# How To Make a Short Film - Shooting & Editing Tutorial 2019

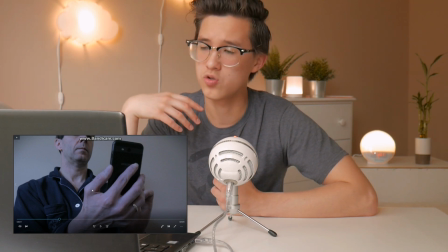[11:22]
It gives a completely different vibe from the beginning of the short film where we had that warm, peaceful morning sequence.
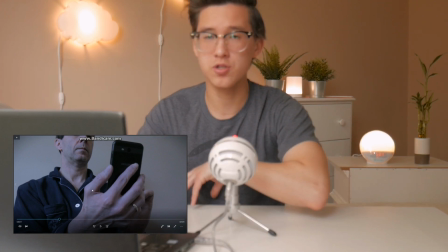[11:28]
So using color grading to convey your story or further your story is super important.
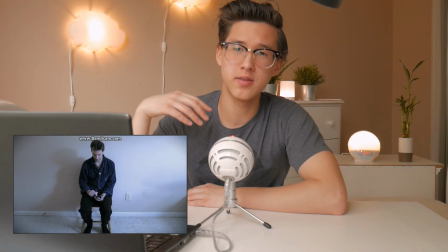[11:36]
So I guess while we're in this alternate reality gray room,
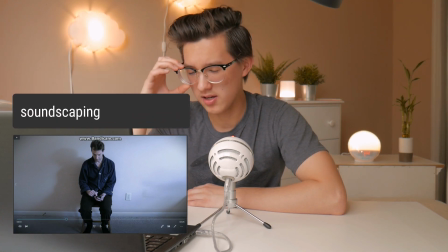[11:40]
I guess this is a good time to talk about soundscaping, and a lot of these tips I'm giving my own names to, and this is one of them.
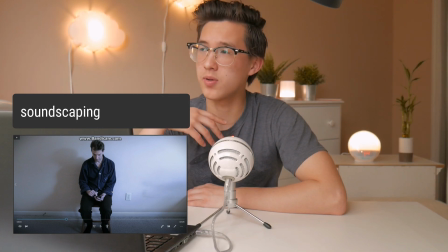[11:47]
Soundscaping to me is building up kind of a sound map, a soundscape
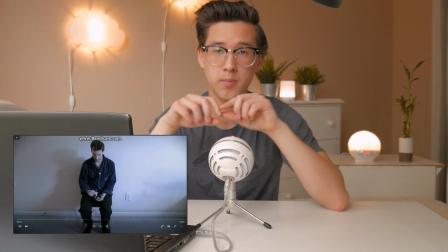[11:51]
of the sound effects, the music, the background sounds to go along with the short film. And this is really important to me, and it's really important to the short film because it gives you the momentum to continue throughout the film. You may not notice it at first, but there's a lot of sound going on in the background.
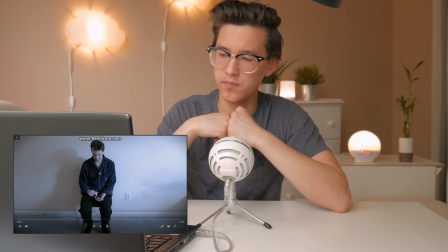[12:07]
Remember the birds chirping in the beginning of the short film, the whoosh sound that's going to happen at the end of this gray room sequence,
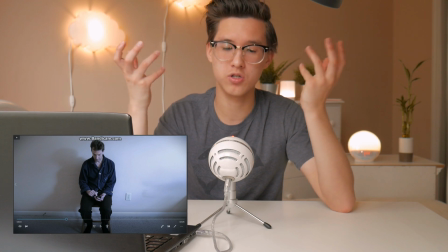[12:14]
the really dramatic whoosh happening at the beginning of the gray room sequence,
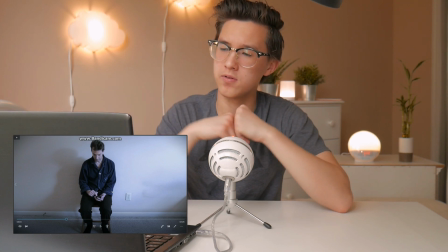[12:19]
the space sound effects I found for continuing on through this gray room sequence.
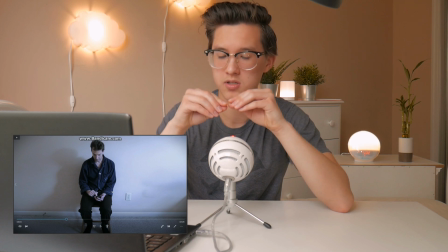[12:25]
And then there's actually like a sound effect of people talking,
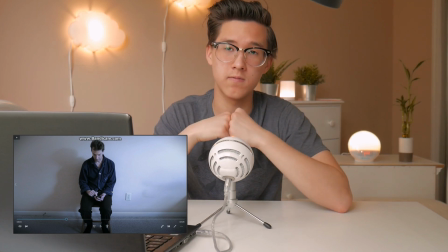[12:29]
just like indistinct chattering going on in the background of this gray room sequence.
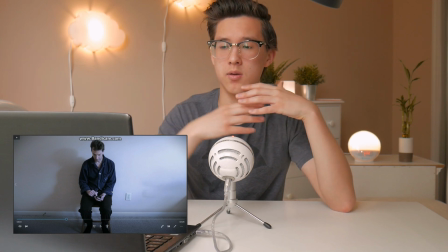[12:34]
And all that stuff combined just brings momentum throughout this.
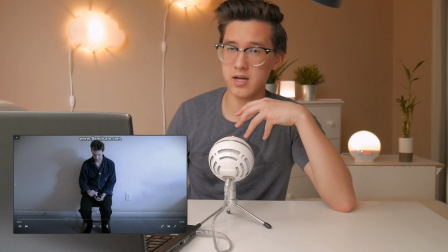[12:38]
And the way the music comes in and the way the music goes out and it comes back in just brings the story along.
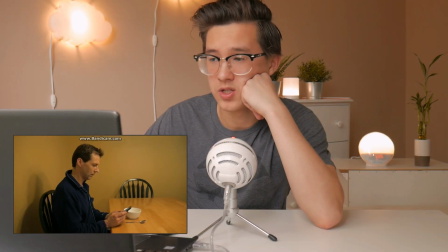[12:44]
And continuing on,
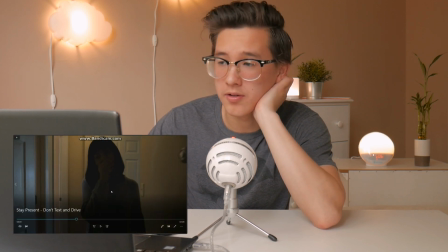[12:50]
that's another example of color grading right there, by the way.
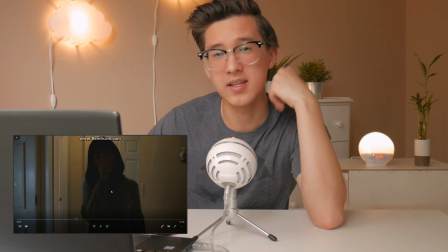[12:51]
I really crushed the blacks in that shot, which crushing the blacks and getting that effect in Filmora is actually way more difficult than it should be. I actually had to like bring the contrast down and then bring the brightness down because there's no tone curve in Filmora. It's like, why? It's a video editor, there should be, but like, stupid.
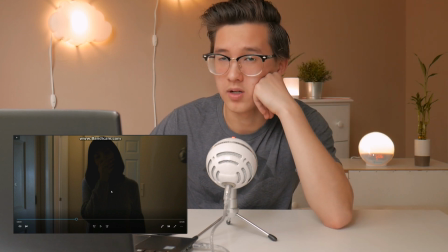[13:10]
I don't recommend Filmora.
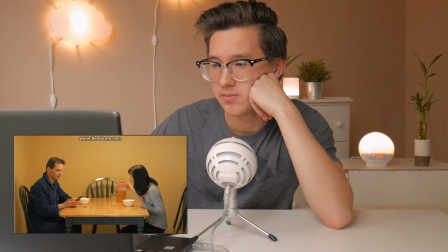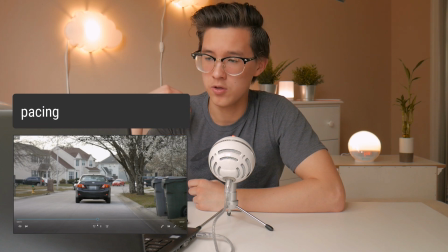[13:18]
Alright, so I'm going to call this next tip pacing, and the reason I'm going to call it that is because this shot right here, this car driving off in the distance, leads up to a black shot and then kind of an abrupt beginning into the second half of the film.
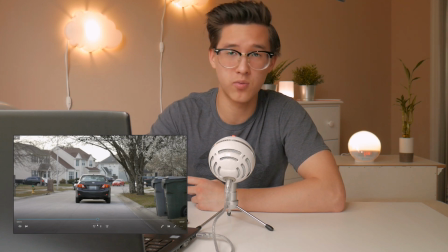[13:31]
This is like the halfway point between the film, and I'm calling it pacing because you may not think when you're the one behind the director's seat, directing everything, putting everything together when it comes to a short film,
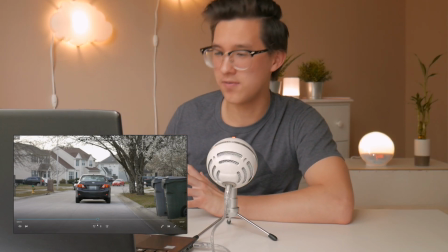[13:42]
you just want to get your thoughts out and get everything out and have this flow of creativity and just putting that flow of creativity into a video format and just,
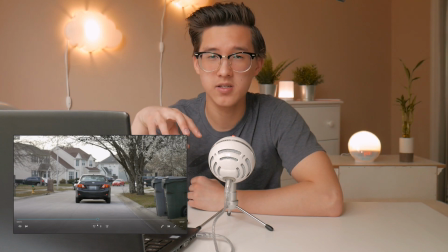[13:50]
having it go constantly. But you need breaks. You need little stops. You need pacing. As the story goes along, you need to stop. And then you need a little more story, and then you need to stop. And then a little bit of story, and then you need to stop. Pacing. This is a really short film, a short film.
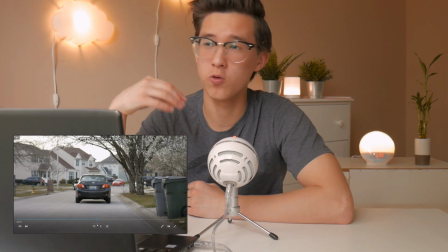[14:08]
So, I only needed one for this, but if you're watching like a really heavy movie, you'll have comic relief of some sort. Or honestly, if you're watching any movie of any type, there's going to be very similar pacing. It's not just going to be action with a conclusion. That's not how movies work.
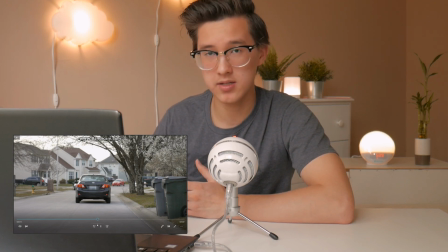[14:26]
You need to have breaks. And so that's what this is. At first, when I filmed this shot of the car, driving off in the distance, I didn't really like it because it doesn't show the action as much as I wanted it to. It's honestly the only angle of a car driving you can get that has that little action.
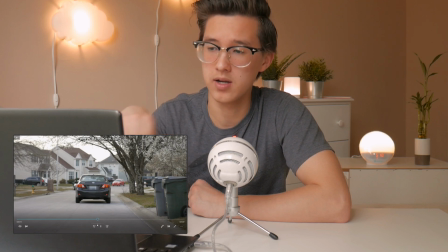[14:41]
It's not much movement going on. But in this situation, I think it worked out great because it's a kind of peaceful, tranquil way to end that part of the video.
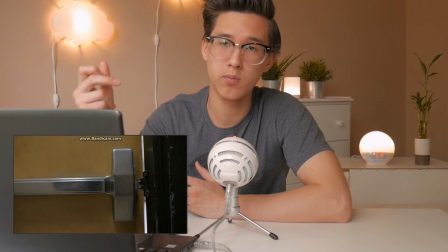[14:50]
2 seconds later, once we get that black screen, boom, we start the next half of the short film. And then
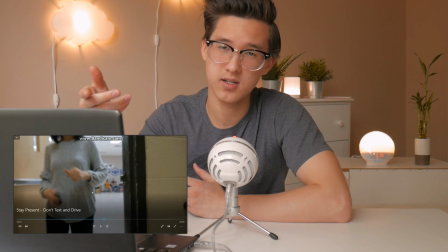[14:56]
That was a really unsatisfying snap. That's better.
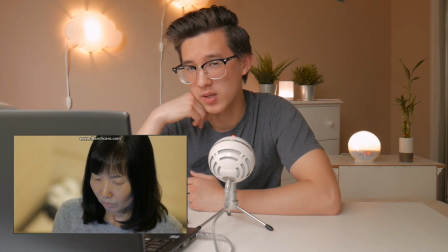[15:01]
This part was hard to film because my mom was having a hard time standing completely still.
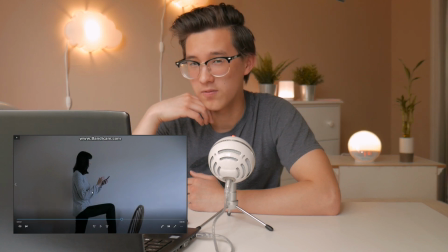[15:05]
She wasn't the most convincing when it came to being frozen, but she was a good actress overall.
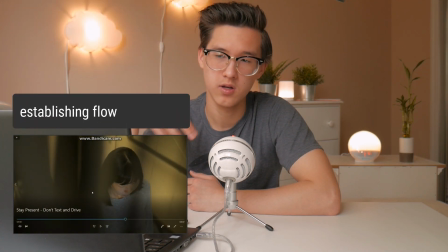[15:12]
Alright, so let's call this next thing establishing flow. Because by this time already, you've noticed...
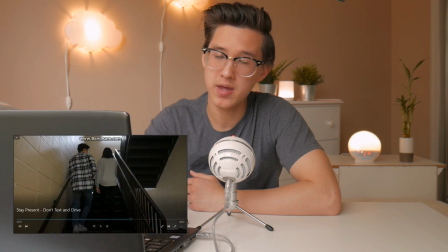[15:20]
Okay, let's let that play a little bit more. Okay. By this point right here, there have been like 5 different angles of this stairwell.
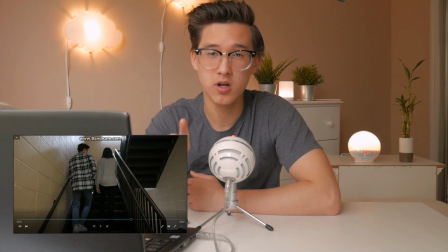[15:28]
And I just want to say, it was hard to shoot in that stairwell because the reverb,
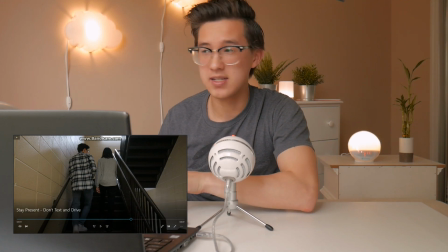[15:33]
the echo of the reverb from me putting my tripod down, like continues for like, I swear, 30 seconds.
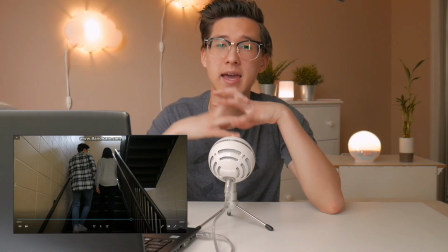[15:38]
And that's going to show up in the audio from the camera. So that was annoying as heck. And but also, it was dark in there.
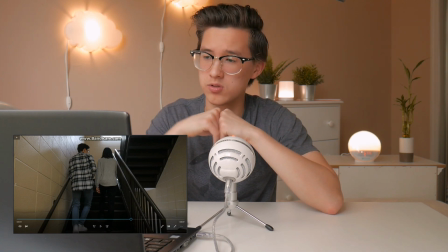[15:45]
It was really dark, and the kit lens was having trouble, so that's why I had to crush the blacks a little bit in the kit lens shots.
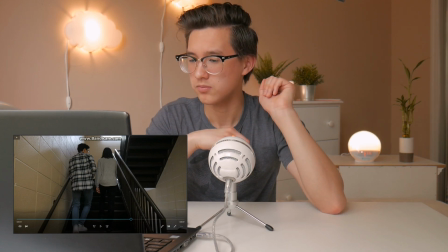[15:50]
But back to I'm getting off topic, that tangent. So talking about angles and talking about establishing flow here,
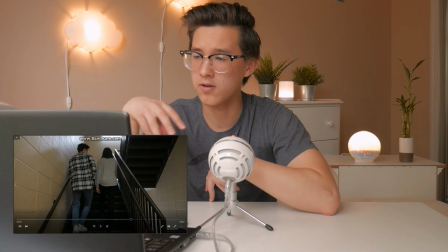[15:58]
there's a lot of angles of this stairwell in this sequence as part of the short film, and relating to the tip I had earlier on,
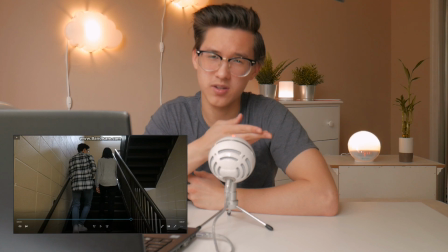[16:04]
which is called angles.
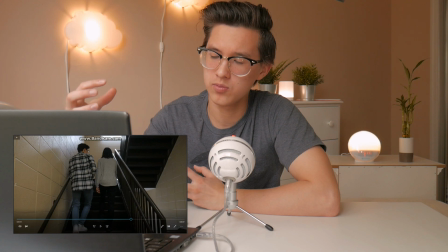[16:06]
Similarly, you want to use the angles that you have and the shots and the multiple ways of looking at things, perspectives, to enhance the flow of the story.
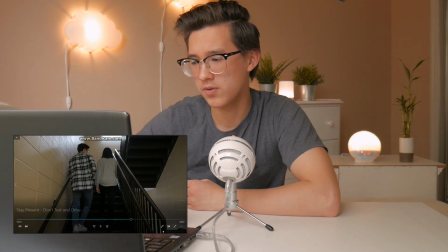[16:15]
One example I'll give of that is, if we go back a little bit, this shot right here.
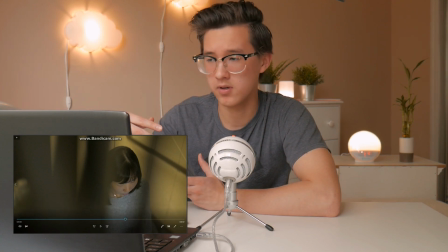[16:21]
We're looking at my mom looking down at her through the bars of a railing, looking down at her from above her.
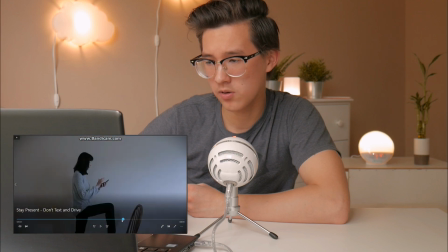[16:30]
And where this shot happens to come up in the flow or in the storyline of the story is right after we exit the gray room.
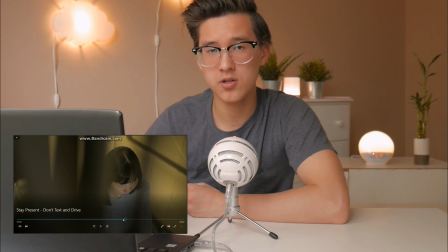[16:35]
So it brings us back into things, into the real things, but it also gives us a sense of location. Where is she? We're looking at her through this railing in a stairwell. It brings us back the sense of location while still keeping the focus on her.
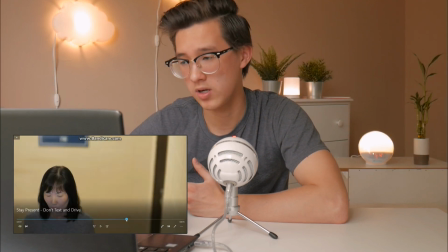[16:48]
And then the next shot we transition back to looking at her straight on. And then I like this shot too because I'm blurry, I'm out of focus,
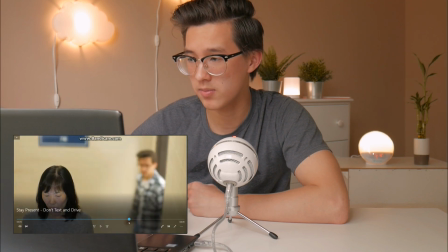[16:55]
but the fact that you hear the sound you heard before of the door opening and then you see a figure come in introduces me well before these more crystal clear sharp shots and me coming in.
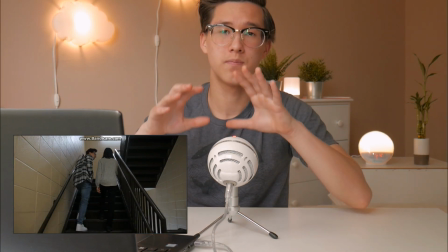[17:04]
So yeah, flow. Establish it.
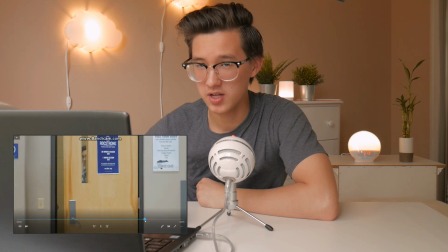[17:10]
Let's fast forward a little bit. There's nothing particularly interesting until we get to about here.
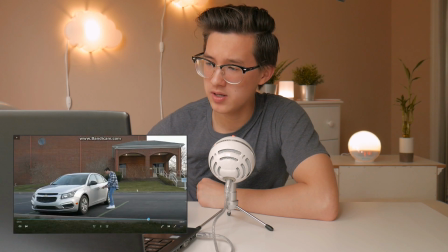[17:15]
Actually, this right here, these 2 shots right here, this is a kit lens, this is a prime lens. Kit lens, prime lens, kit lens, prime lens. And you can see the advantages of them, and you can also see how much better it makes this film to have both of these shots because, okay,
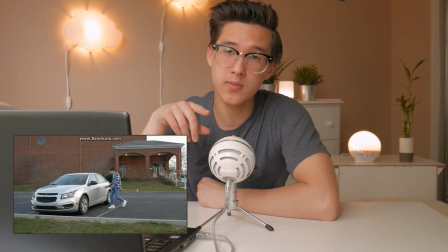[17:30]
let me just tell you, I had problems getting the key in the stupid keyhole.
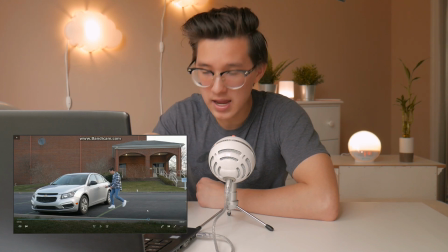[17:34]
Like, I would go up there and hit everywhere but the keyhole, and I have to try like 3 times to get it in. I'm that uncoordinated, and the fact that it had these 2 shots made it easy to take care of that because, I could just cut out the in-between and have 2 separate shots separating things.
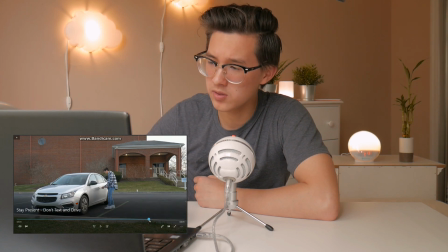[17:50]
Without 2 different shots, that would have been impossible. But also, it makes things more interesting to look at things from a different perspective.
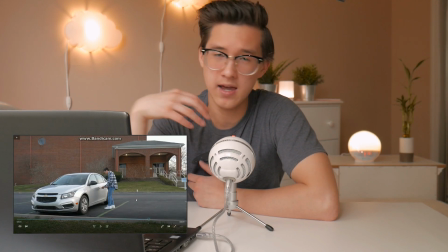[17:58]
You wouldn't want to watch a movie where everything was shot from the same perspective. That would just be boring. So there you go.
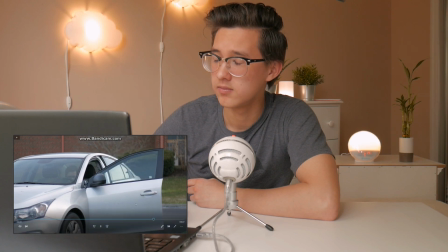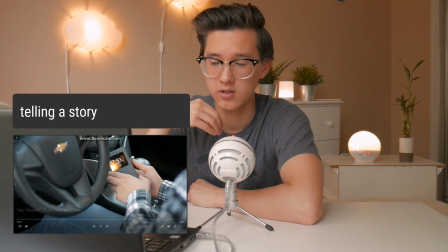[18:14]
So, we're going to call this last shot telling a story. I feel like these tip names are getting more and more cliche the farther on we go,
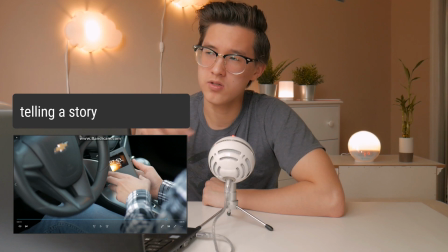[18:21]
but this is honestly one of the most important ones, or something you need to be aware of,
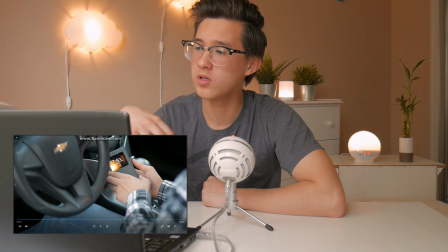[18:27]
because when we talk about video or when we talk about short films, it's not that you're trying to just capture things and present them through video. That's a lot of old people's ideas of films, right? You give someone a smartphone, you tell them film something, they're just going to film it in a way that's basically just them trying to get what their eyes saw.
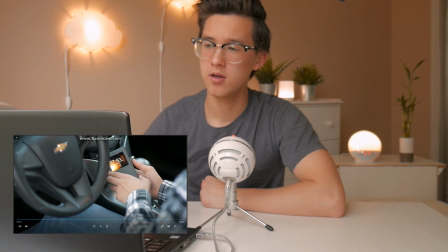[18:46]
But when you're telling a story with film, it's completely different from that. Like here, you wouldn't actually see or experience a flashback. But in video, and this is the only platform in which it's this visceral of a thing.
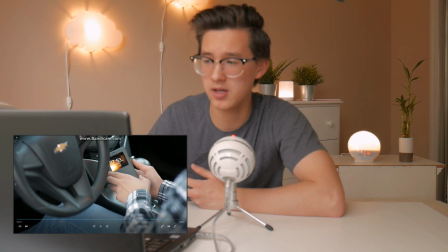[19:02]
Like in a book, you might read about a character having a flashback, but you're not going to hear it, you're not going to see it. When it's video, it's there, and you have to experience it. And so this tip is basically just about using the things that you have with video, using the techniques you have, like flashbacks, to further advance your story.
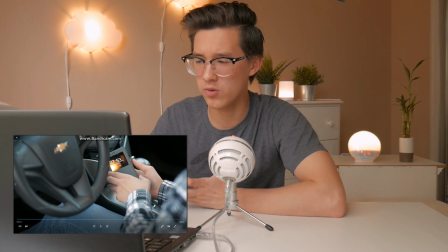[19:18]
And don't be afraid to get weird with it. Like, this whole idea of a gray room alternate reality obviously isn't real, but it helps present something.